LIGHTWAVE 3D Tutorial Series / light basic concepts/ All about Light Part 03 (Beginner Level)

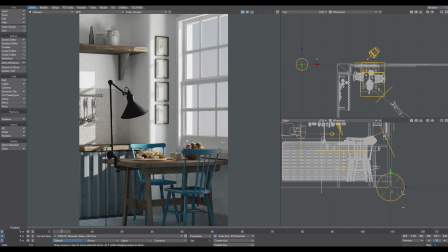3s
Hello and welcome to this new episode of All About Light tutorial series.
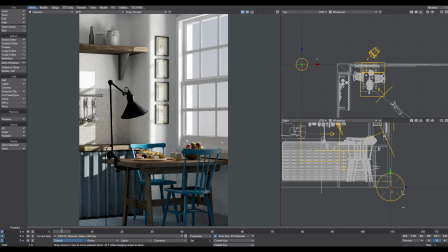10s
I received a lot of requests, please do an interior lighting tutorial. And here it is, okay? So I want to lit with you together this interior scene,
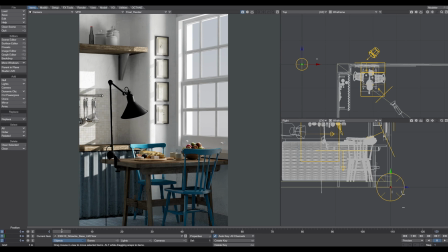27s
and I show you tips and tricks and workflow that I use to lit up a scene like this. In this specific scene, I do not use an HDRI. I just use additional lights to lit up the scene
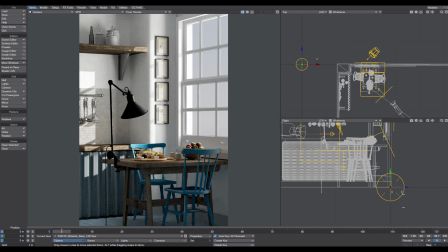42s
and to focus the highlights and the spots right there where I want to.
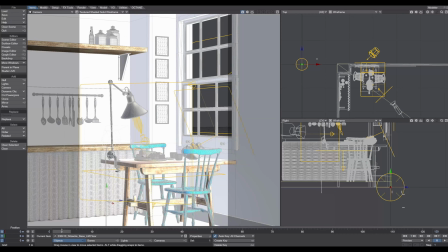48s
So this is how the scene looks like in the wireframe shaded mode. And as you can see, I have a lot of lights there, right? I have 5 to 6 lights just for this scene, okay?
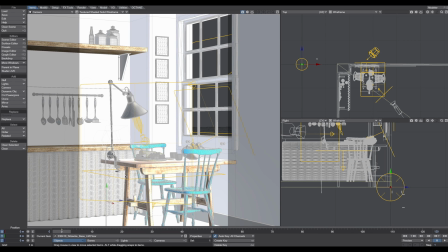62s
And all additional lights, and just one direct light that's representing the sun. So what I do now is I delete all the lights and let's get started with a blank scene.
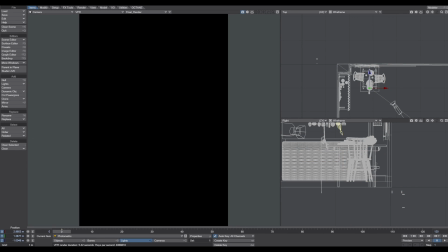74s
All right, welcome back. So as you can see, I deleted all the lights and now we starting on the black canvas. The scene is still here, but we have no active light into the scene.
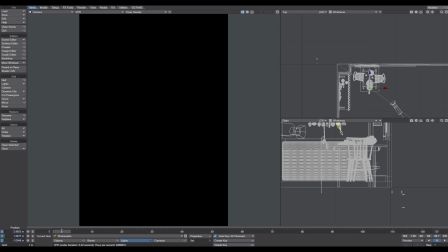89s
When you start up layout, LIGHTWAVE layout, you always have 2 light types already into the scene. And this is the environment light and you have the distance light.
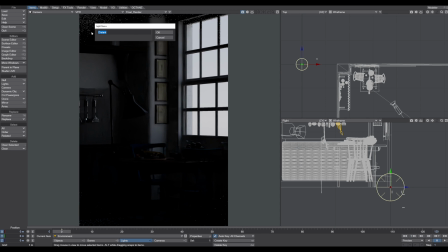102s
I renamed this distance light right away to sunlight. So these 2 lights are always into a new LIGHTWAVE layout scene. Now the distance light is a light that is basically an infinite light,
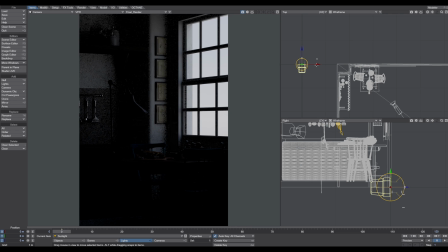120s
so it's basically mimicking the sunlight, okay? And this is position independent, so wherever the light is, it doesn't matter where the light is. When you start to rotate this guy,
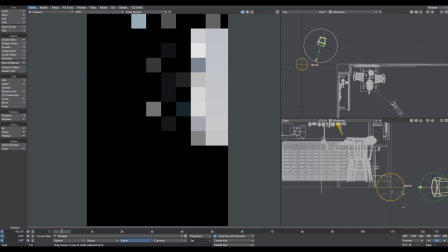138s
we can see that it's affecting the scene, right?
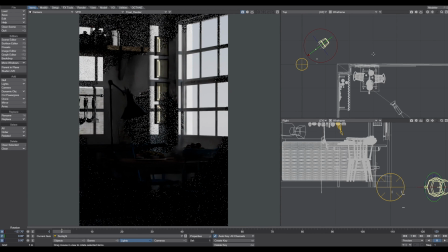146s
As it basically would be placed on the window and shine through the window. So it doesn't matter where this light is, it's position independent, okay? But I like to position the lights on the corresponding place.
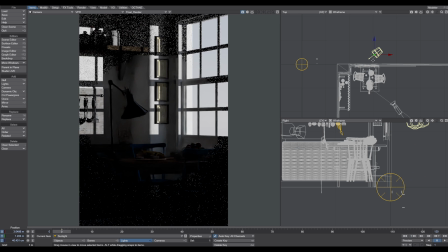165s
So it gives me a better feeling on where the light actually is, okay? So I position the sunlight and I want to have
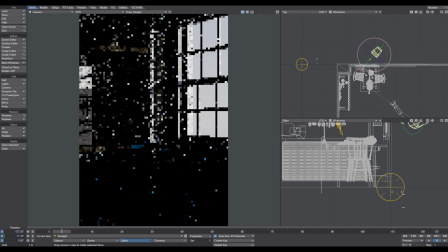177s
a first guideline for the audience to look at, okay? So I want to have a nice highlight here on the corner of the wall to support these frames right there.
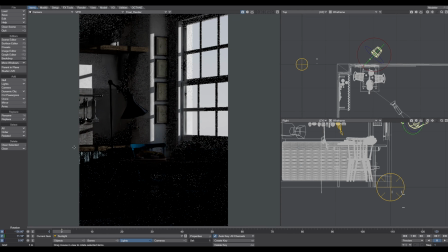194s
And I also want to have a highlight here to support this detail here in the back. So this is a good position of this sunlight.
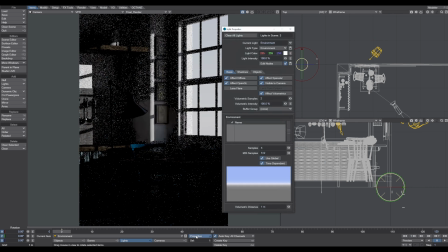204s
The environment light, I actually leave it as default, how it comes in, right? It has this use global blue sky tint that brings in a little bit of light into the scene.
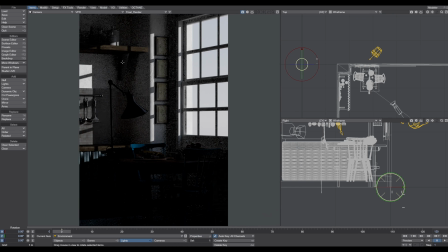222s
But as you can see that it's not enough light that comes into the scene, right? So now how we can bring in light into the scene? Well, we can increase the environment light power.
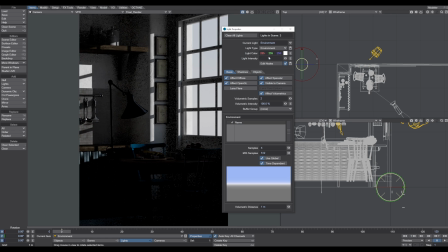237s
So I can do that, right? I can just increase this drastically. So the outside is now blown away, okay?
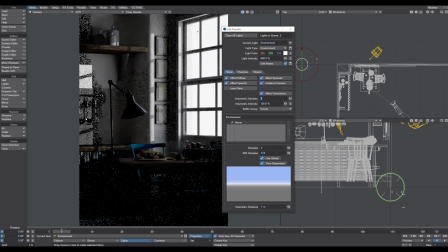249s
It brings in a little bit more light into the scene, but it's still not enough. So this increasing the environment light power is not the right way to go.
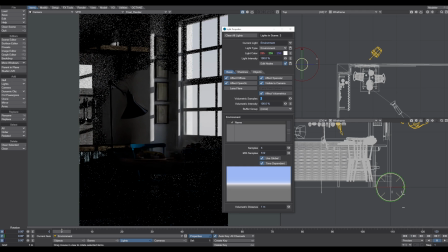261s
So how we can bring in light into the scene? Well, the answer is quite simple.
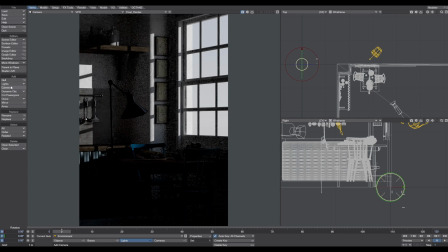267s
Just adding another additional light. And I use a real light for that.
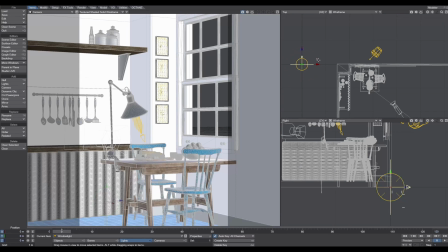275s
So let's call this window light. And I position this light right where the window is. Right there. Let's use the numeric panel here.
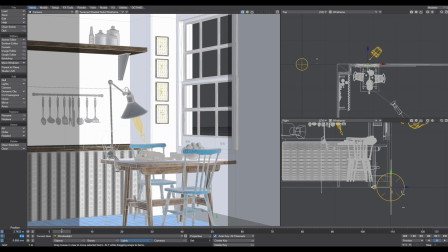290s
And then I position this light right where the window is. Right there.
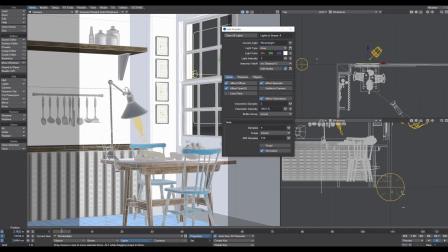300s
and I increase this power to, let's say, about 10 for now.
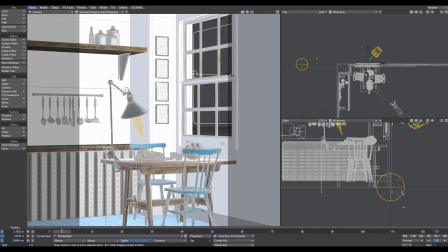306s
And when I start the VPR now, you can see a big difference.
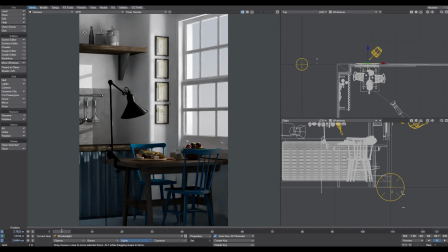312s
You can see that now we have much more light into the scene, and it's creating this nice balance between shadow areas and the light areas, okay? And this right away looks much more pleasing than before, okay?
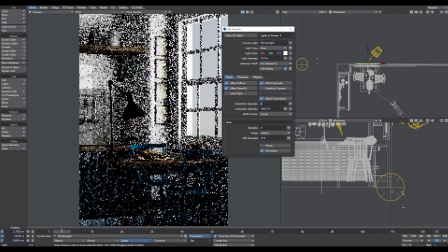331s
So we can bring a little bit more. Let's increase this to 15. And now it starts to really bringing life into the scene.
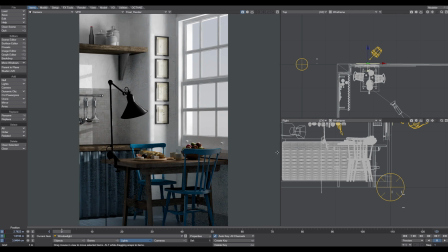344s
And now we're looking closer to some spots that can be improved. Okay, so the first spot that comes in my eye is this dark spot down here. Okay, and also here on this lamp, as you can see, it's pitch black, right?
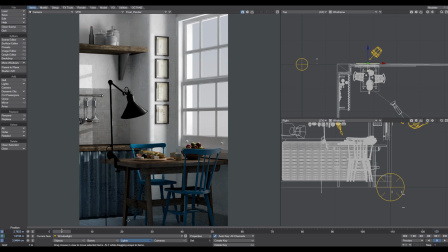361s
And also here under the table is pitch black, right? And here the apple bowl is lit up nicely, but as you can see down here, it's completely gone, okay?
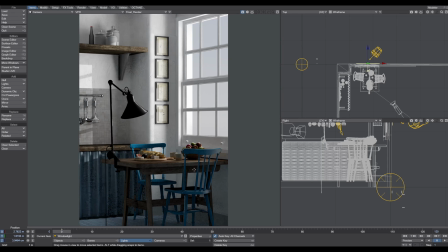376s
So these are the spots that we want to address now. So the first thing is I want to address this dark spot under this table and for this chair. So I turn off the VPR,
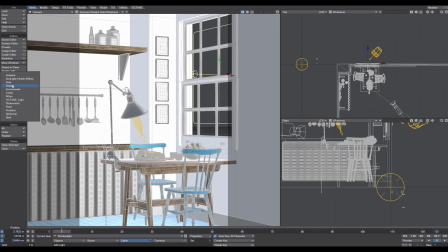394s
and what I do next, I create another area light and call this dark spot or dark light. And I position this dark light right under the table
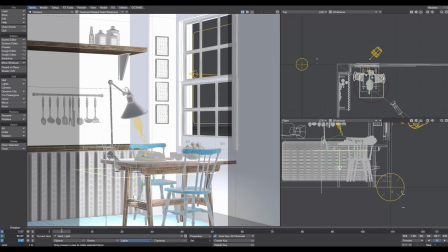413s
and raise it up and maybe just move it a little bit here. Now, let's fire up the VPR again.
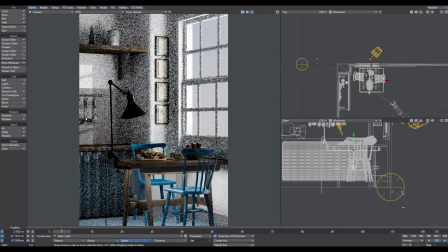426s
And now we can see that it's lighting up this inside of the table and it's light up this part there. But this is way too bright, okay? Because under the table you have the shadow.
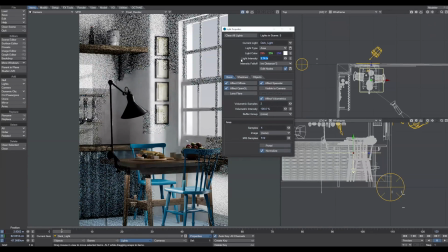442s
So now what I do is I decrease the power of this thing to about 0.2.
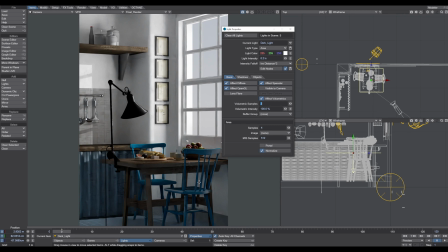450s
And as you can see now, the black spot is gone. But we still have this shadow underneath the table, right? The next part that I want to address is this
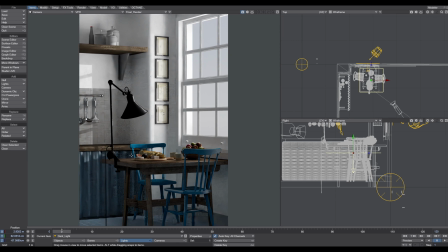463s
contour of the chair and maybe the contour of the table and of this lamp, okay?
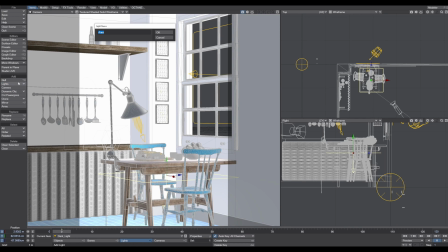472s
So again, I create a new area light. I work the most with area lights. The light types that I use is area light, spotlight, direct lights, and environment lights in base of HDRIs.
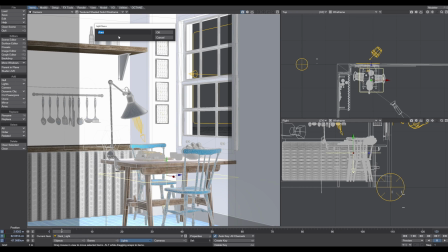489s
And I also use photometric lights. I show you this later in this episode, okay?